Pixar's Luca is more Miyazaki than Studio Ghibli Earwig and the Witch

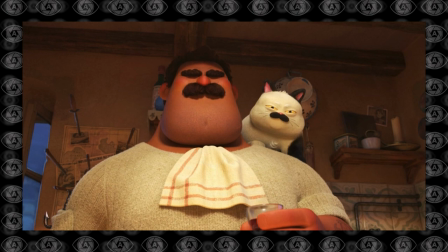On the other hand, Luca knocked it out of the park with the fun cartoony designs and then the riggers did such a
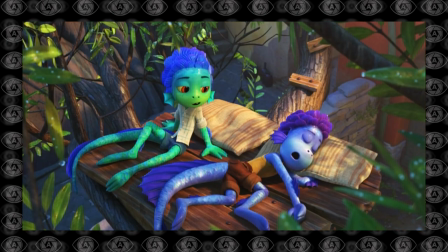good job so the animators could express and pose the characters in certain ways where it just felt like there was so much life rigged into all the characters.
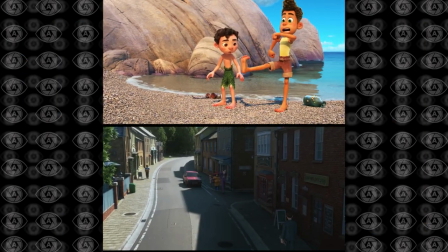You can also see the difference in color tones. So Earwig and the Witch is very cold.
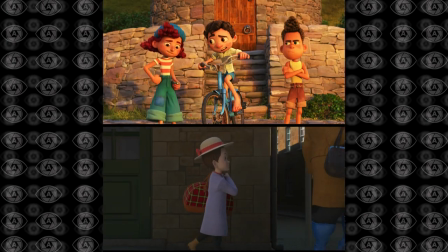It's a lot of blue tones and it just doesn't feel inviting at all but on the other hand luca it's like their colors coming
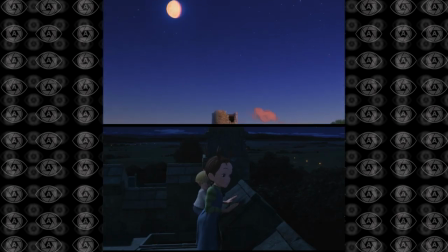from the sun it's very warm a lot of warm colors even at night when they're looking at the stars you see a lot of warm colors on their face
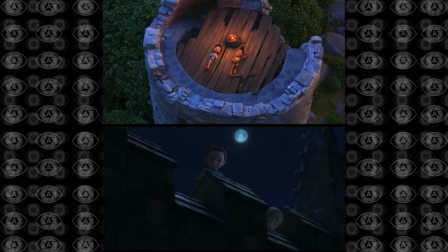their cheeks are red and you can just it's just so
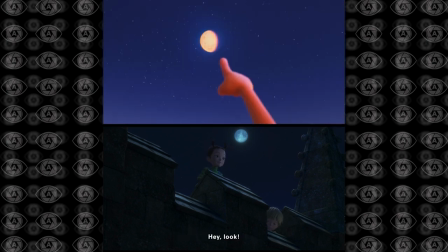inviting compared to earwig and the witch i
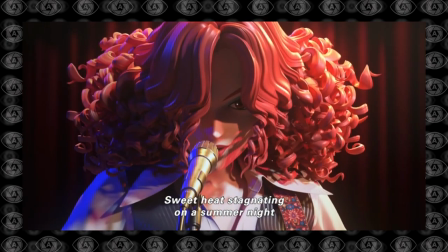don't know what happened with earwig and the witch on the back end but it just didn't hit the marks of
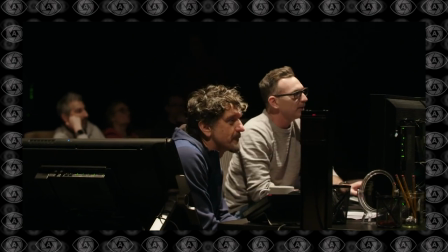a good movie awesome job pixar team the animators the modelers the riggers the compositors
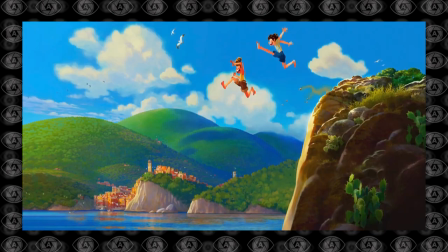the sound design the editors great job it looks incredible i
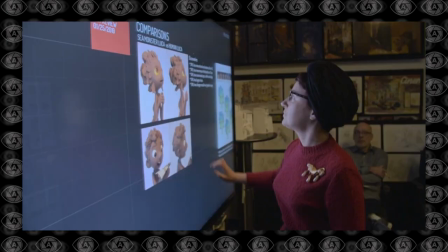am so happy it had that pixar short feel to it i can't wait for
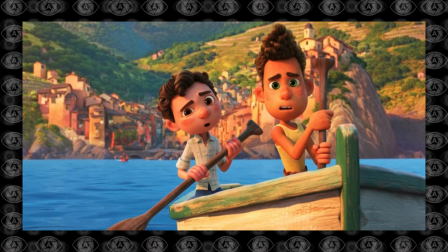pixar to experiment more with their shorts with the designs like they had one
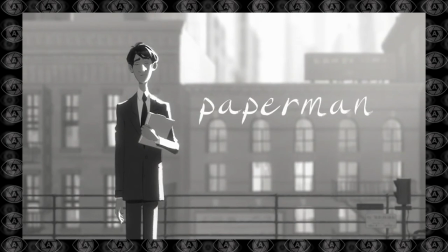that looked like it was like outlined by pencils and they do such creative fun
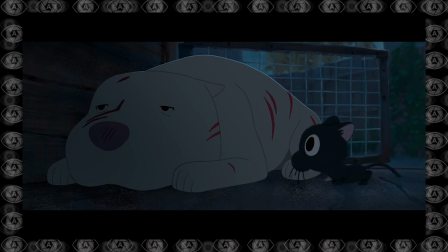stuff in their shorts i would love to see that in their feature films it was a breath of fresh air whimsical and fun yet very minimal when
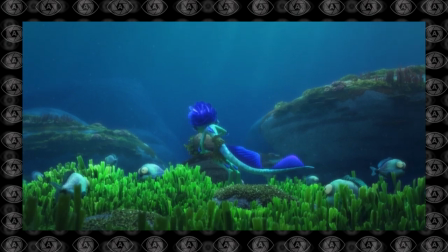it comes to the overall scope of the story obviously luke is not the best pixar film of all time it's probably not even going to go
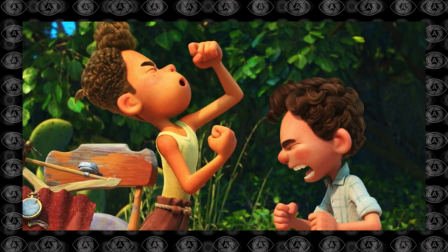down as one of the greatest but it's a fantastic movie when it comes to visuals and animation the more i think about your wig and the witch i
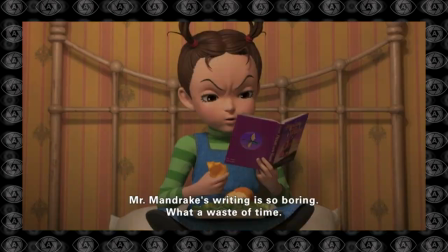just can't help but get the blue opening image with Totoro at the beginning of all of the Studio Ghibli films.
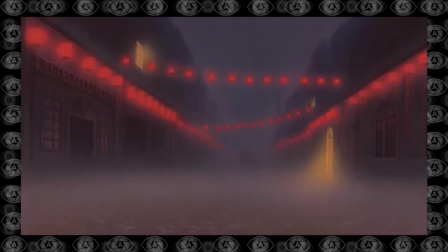And it's so funny because once you see that, automatically you just have a higher expectation for the film.
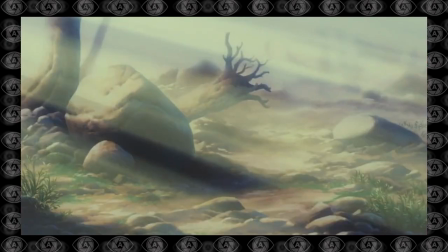And maybe that's why I'm being so harsh with Earwig. Maybe it's just if it was a different studio or whatever, I would have cared less.
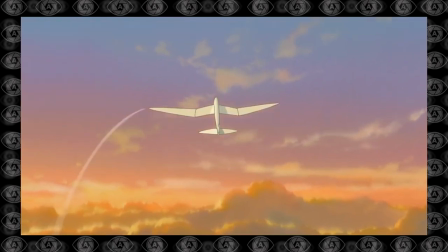But because it's Studio Ghibli, I was just so bummed when I saw the final product.
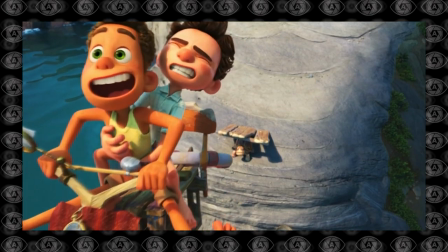I feel like Luka got a lot closer when it comes to the miyazaki style i believe they capture the magic in the 3d world better than earwig and the witch
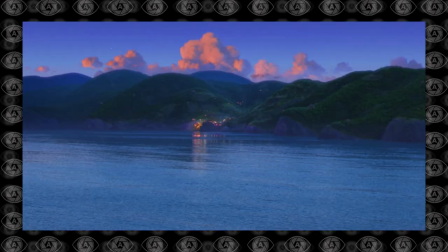i think though hopefully studio ghibli can learn from this
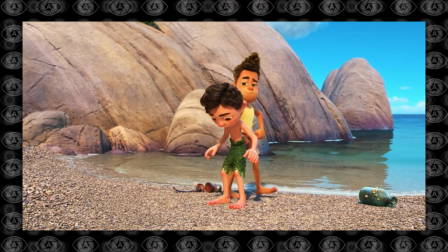and they can maybe reach out to creative artists that can help them reach
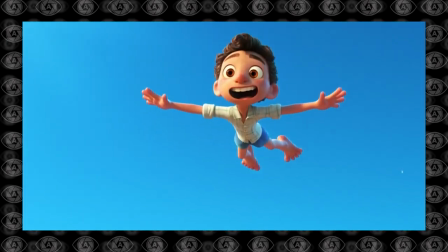the style that they want to obtain if you guys enjoyed this please give it a thumbs up by the way we do
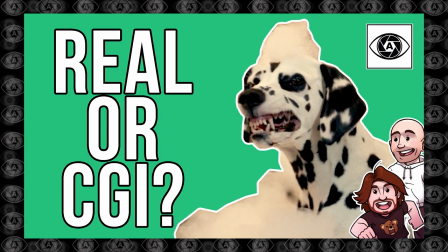tons of different reviews from vfx breakdowns to in-depth movie studies to deepfakes.
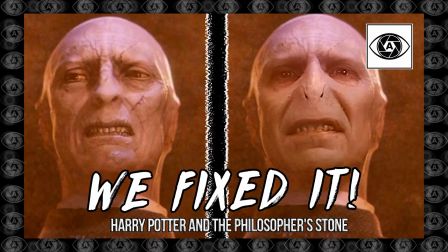We have a lot of fun here. We're also pretty active on TikTok and we make a lot of shorts.
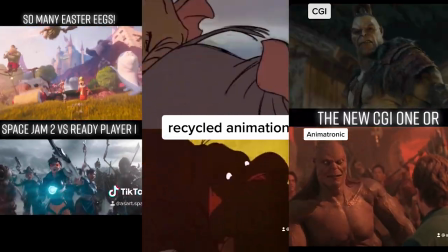We have a lot of fun comparing 3D to 2D, live action to animation.
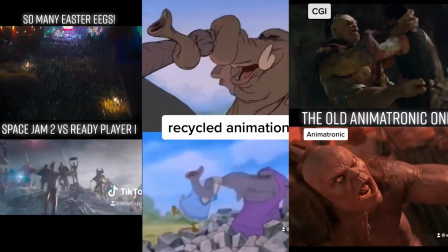It's so much fun just to compare them and laugh and see the differences. I would love to know if you agreed with me.
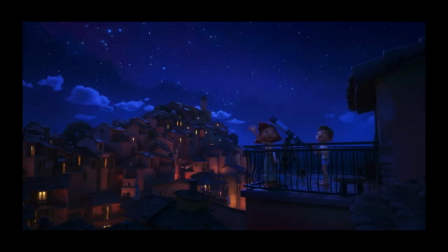If you thought maybe Earwig was better than I made it out to be, or if you think Luca isn't a Miyazaki-inspired film at all, please let me know down below.
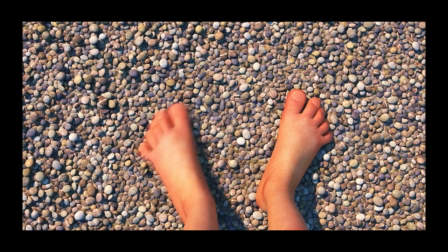I am totally open for discussions. I just finished watching the movie and I felt like making this video.
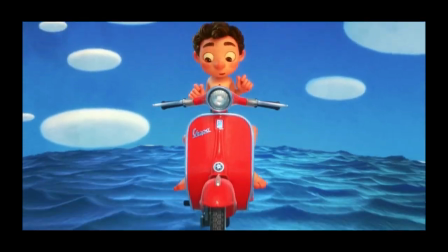I hope you guys enjoy. We'll see you on the next AzArt.